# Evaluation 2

If they do film indoors, they generally have very minimalistic settings and don't overcrowd the image seen on screen.
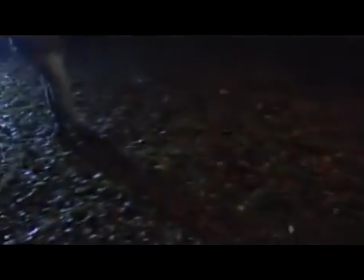736s
In my opinion, the latter of our video represents an indie pop video really well.
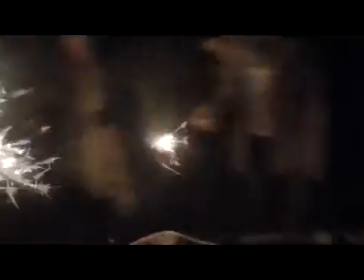741s
We are in a natural setting as reasonably large group having fun together.
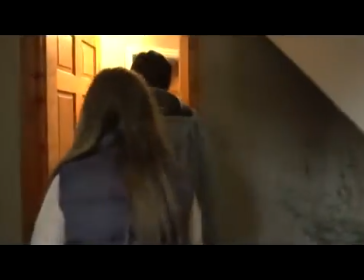746s
Although I do like the indoor setting and the footage we have, as I feel it fits with the narrative really well.
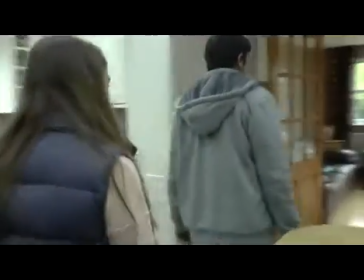752s
I think that these scenes look less professional simply as it looks more staged and less natural, as the actors don't appear as comfortable in this location.
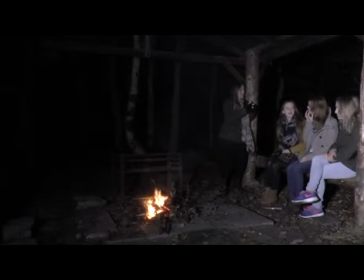760s
However, I feel all the settings we have used do resemble those of a true indie pop video, as they are minimalistic and natural. I also think the actors we have used fit in well with our genre, as none of them have extreme styles that would draw away from the message or narrative of the video.
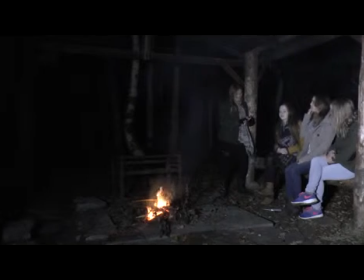777s
Therefore, their looks resemble the indie pop style well and effectively. I also think that acting is done well, and you generally believe the actions and the story being told. However, during the argument scene between the protagonist and her boyfriend, Chloe and I felt that his facial expression wasn't that effective and he didn't appear particularly angry.
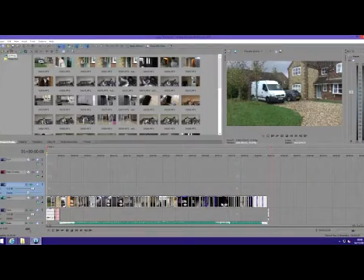797s
We therefore had to edit some of the argument out of the video and replace this.
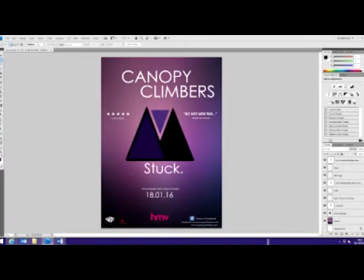801s
Our use of locations and actors is not consistent throughout all three of our products, as we haven't used images of the settings or characters within either of our ancillary designs.
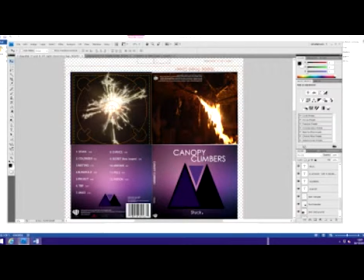813s
However, I don't feel that it is needed, as we feel the designs we have used reflect and represent our genre much more effectively.
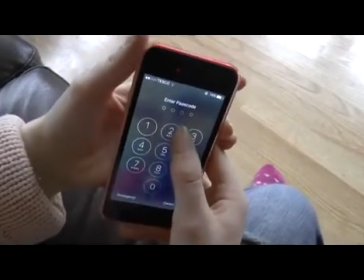822s
Our use of props is reasonably limited. However, Chloe and I felt that the props we have decided to use are effective within the narrative and resemble our genre well.
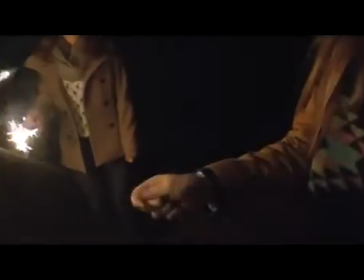830s
The 2 main props that feature within our music video is the protagonist's
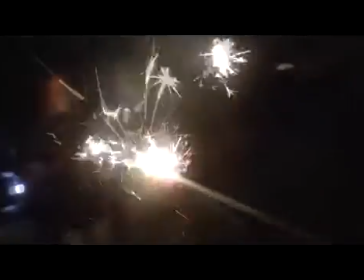835s
phone and the sparklers used by her and her friends in the second section of the video.
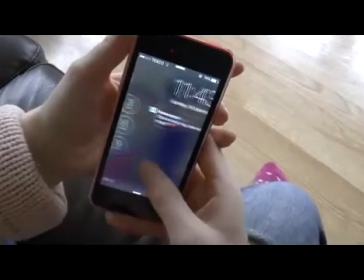840s
When filming, we feared that the shot of the mobile phone would look unprofessional and or unclear to the audience.
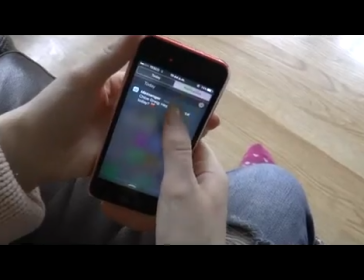846s
However, when editing, we were pleasantly surprised by the fact that the image was clear and created a unique, quirky shot from the angle of the phone.
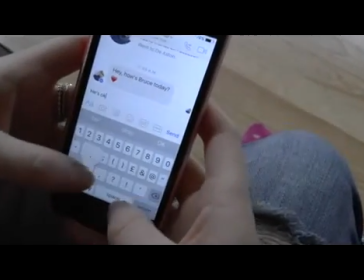855s
We also thought this shot drew in the audience much more, as they would be reading her messages at the same time as her,
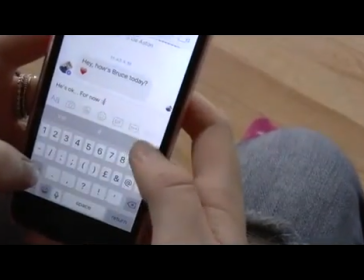861s
and they would give them more of an insight into the narrative. The sparklers also create a unique concept which is rarely seen in music videos. I think that this meets the convention of our genre, as indie pop artists generally search for a unique concept to use within their videos and music.
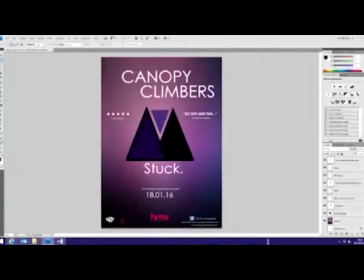880s
Again, we have not used any of the same props within the digipack or magazine advert, as we felt the image we created on Photoshop resembled our genre much more effectively.
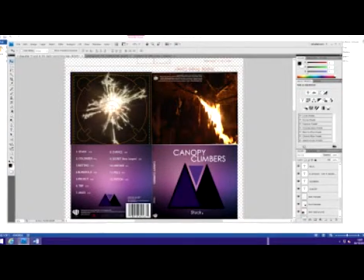891s
Overall, I think that most of the themes and other elements that we have included in all of our designs and products represent our genre effectively, as they include many stereotypes and conventions that are often found within indie pop. I also think that the majority of these elements are subtly consistent between all of the products,
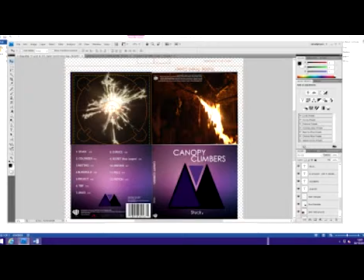908s
making our ancillary tasks and video look much more professional and appealing to a target audience. To conclude, I feel very confident about the combination of our final products, despite the few things I would change, including making the photoshopped image look more professional. However, that would come with experience and knowledge of using that particular software. This would also include changing or refilming some scenes where the acting perhaps wasn't as convincing as we would have liked within the argument scene.
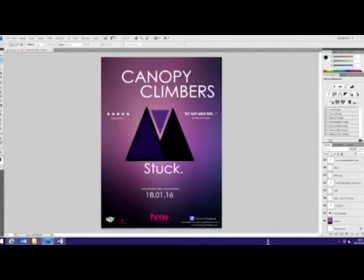937s
However, excluding these minor elements, I think that our design and video are effective throughout all three products,
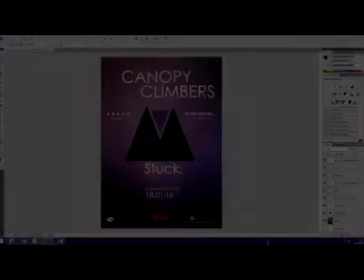943s
as they all represent the indie pop genre accordingly, allowing potential audiences to understand the genre when potentially purchasing the album.
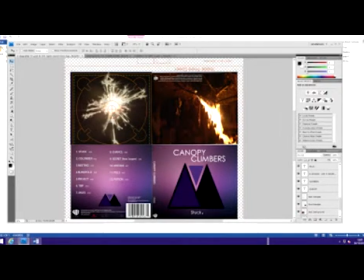951s
I also think that all three products look reasonably professional, and therefore I am proud of what me and Chloe have produced. As a combination, all three tasks effectively advertise the video and in my opinion make the album look appealing, especially towards our target audience.